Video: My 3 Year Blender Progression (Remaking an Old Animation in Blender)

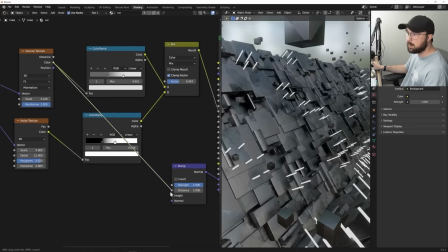497s
And then as a bonus, I'm going to plug that Voronoi pattern into a bump node and that's going to allow us to get
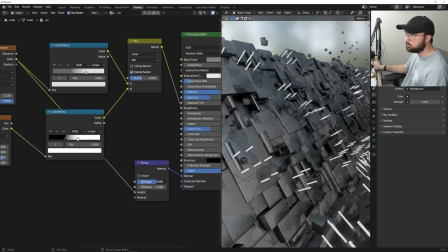503s
a little bit more fun in those areas so we can see that and the light's actually going to be able to interact with it.
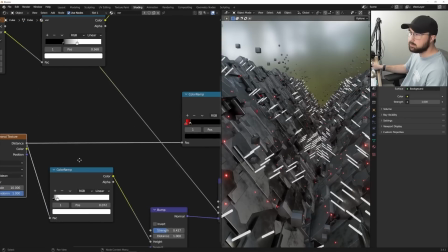509s
I then took another Voronoi texture using just using the distance so that we can create these dots and then I also plugged that into the
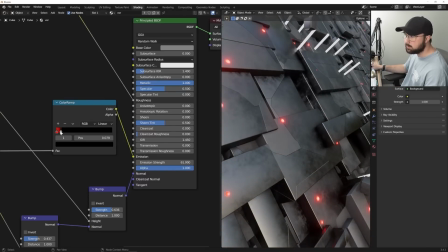516s
emission and the bumps so we can create bumps and the dots and actually I need to crunch that in a little bit more so they fill in each
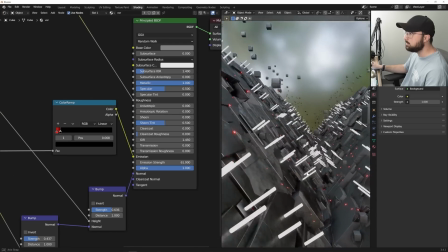523s
of those holes so that we can create this really interesting kind of particle look.
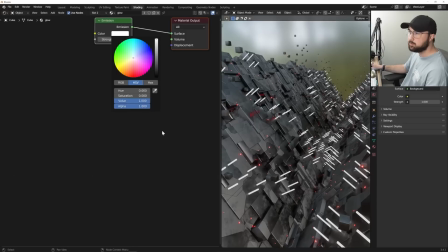529s
I'm going to copy the color here and paste it into paste it into the glowing element and
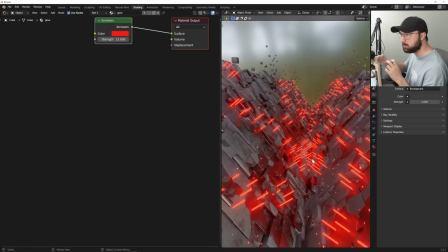536s
then just make it glow here and now I realize these are far too big so I'm just gonna make them a little more skinny so I'm just gonna make them a little skinnier so they're not
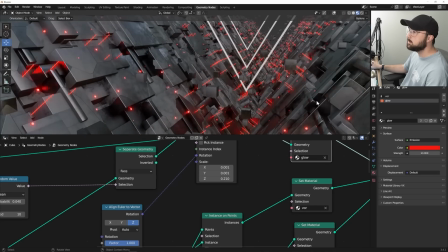543s
so distracting so there we have it now we have our random glowing sticks we have our random glowing dots and everything looks awesome.
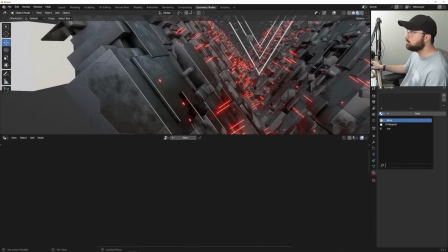551s
And we can also apply the glow material to our triangle and make it a little bit less bright.
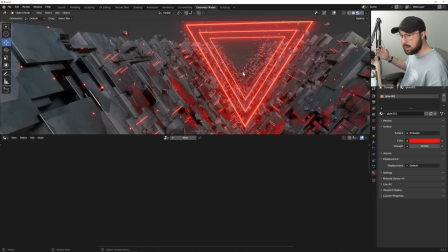560s
There we go. Now we have our whole system created. Now we can move into animating it, looping it, camera shake, and lighting.
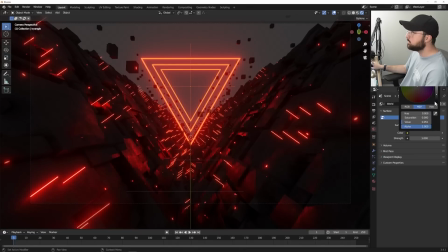567s
All right. So now that my camera is set up, I'm going to go bring my world brightness to all the way to black. And we'll just go ahead and get our area light.
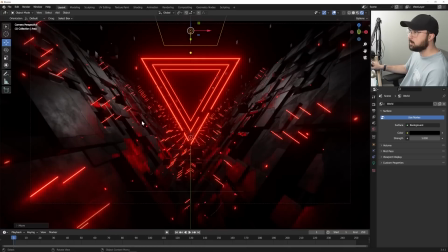574s
So I'm going to position it right above my triangle and bring up that strength.
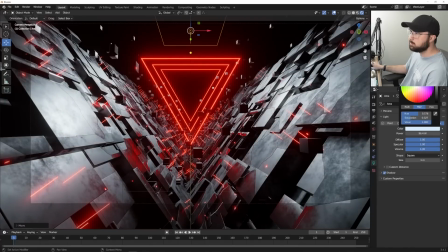581s
And as I always love to do, just give it a slight blue hue. Really just makes all the difference. In the world settings, we're going to go ahead and give it some volume.
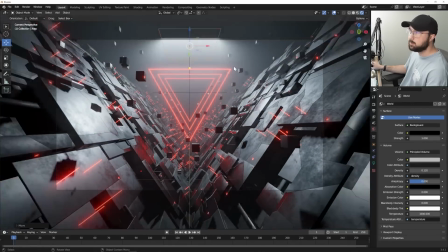594s
And of course, bring that density down to something manageable and bring that light out of camera view.
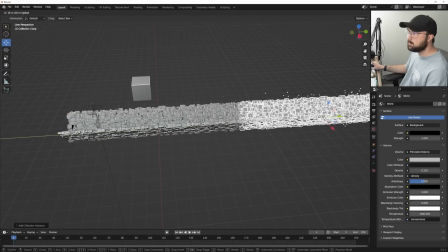599s
There we go. Now we have our lighting. We're going to go ahead and instance this down the line so that this will be a looping animation
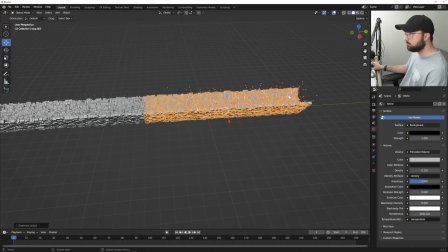606s
and you won't be able to see the end because the volume and the lighting will put it right out of sight.
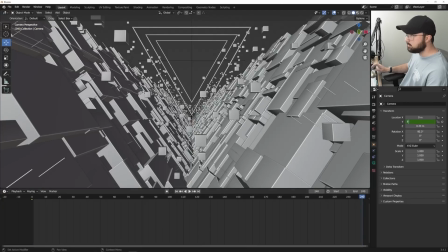611s
We're going to start it at the negative eight and we're going to end it at the positive eight, which will now animate it properly.
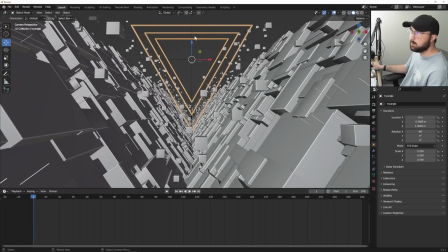618s
And we need to parent this object to the camera. So now the triangle travels.
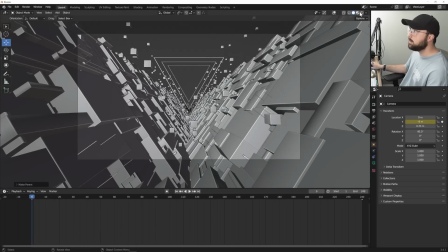624s
So now the triangle travels with it. So now we have the light and the triangle parented to the camera.
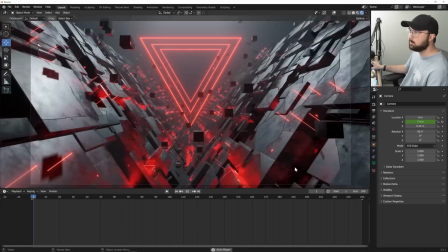630s
So now everything's tracking. And if we go to the end, it's a seamless loop except for that viewport glitch.
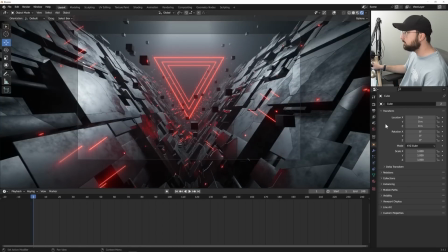636s
All right, and the last thing we need to add is some camera shake to make it loop, and that's a really fun process. So we'll click on our camera, and I'll just make the camera shake on the up and down. In my original animation, I did the camera shake on all three axes. So I'm just going to go ahead and add one keyframe, hop over to the animation tab,
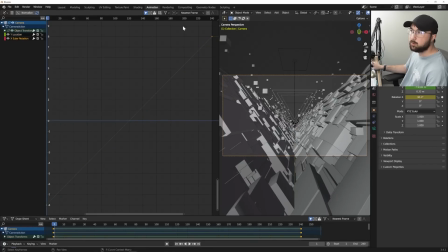654s
make sure you click on your X Euler rotation, hit N for the end panel, and we're going to add a noise modifier.
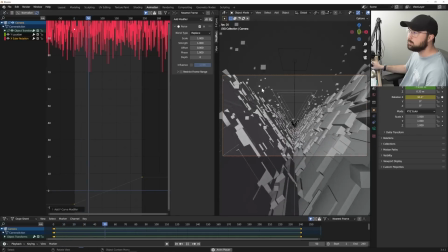664s
so now it's crazy like that so you just got to go ahead and bring down your strength
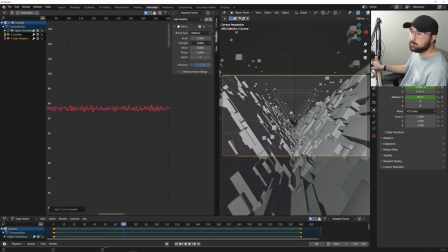670s
so we're just going to bring that strength down to something much more manageable and palatable
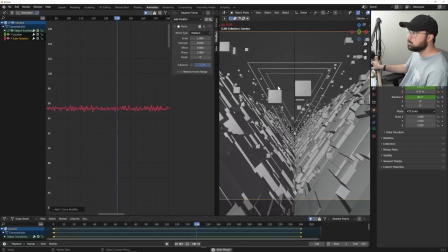678s
so maybe 0.02 and then also that scale can bring up to maybe six and then bring that strength to me 0.03 and now we have
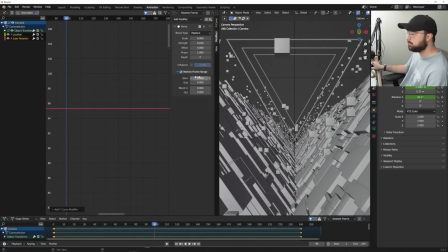694s
camera shake and if you want to loop it just go ahead and restrict the frame range we're going to start it at frame three and we're going to end it at 248 238 right there and then just blend it in so you can actually take this and say blend
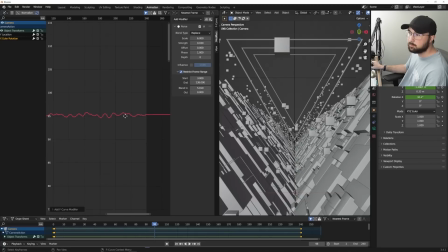711s
in that so that it'll loop so it doesn't just abruptly start blend out that and then now if we go here to the end of the animation it's going to
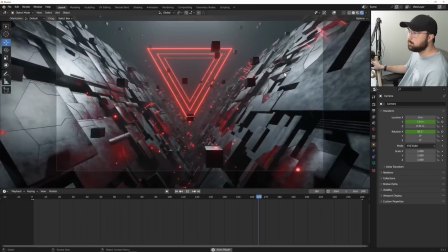721s
loop perfectly and now we are done really cool animation here we can even go ahead and add in a little bit depth of
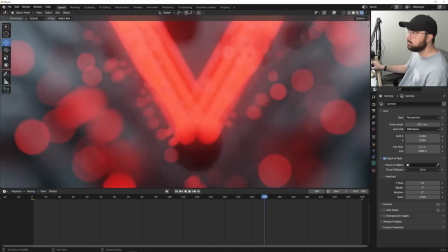728s
field just to finish it off so bring that down bring that focus distance to our triangle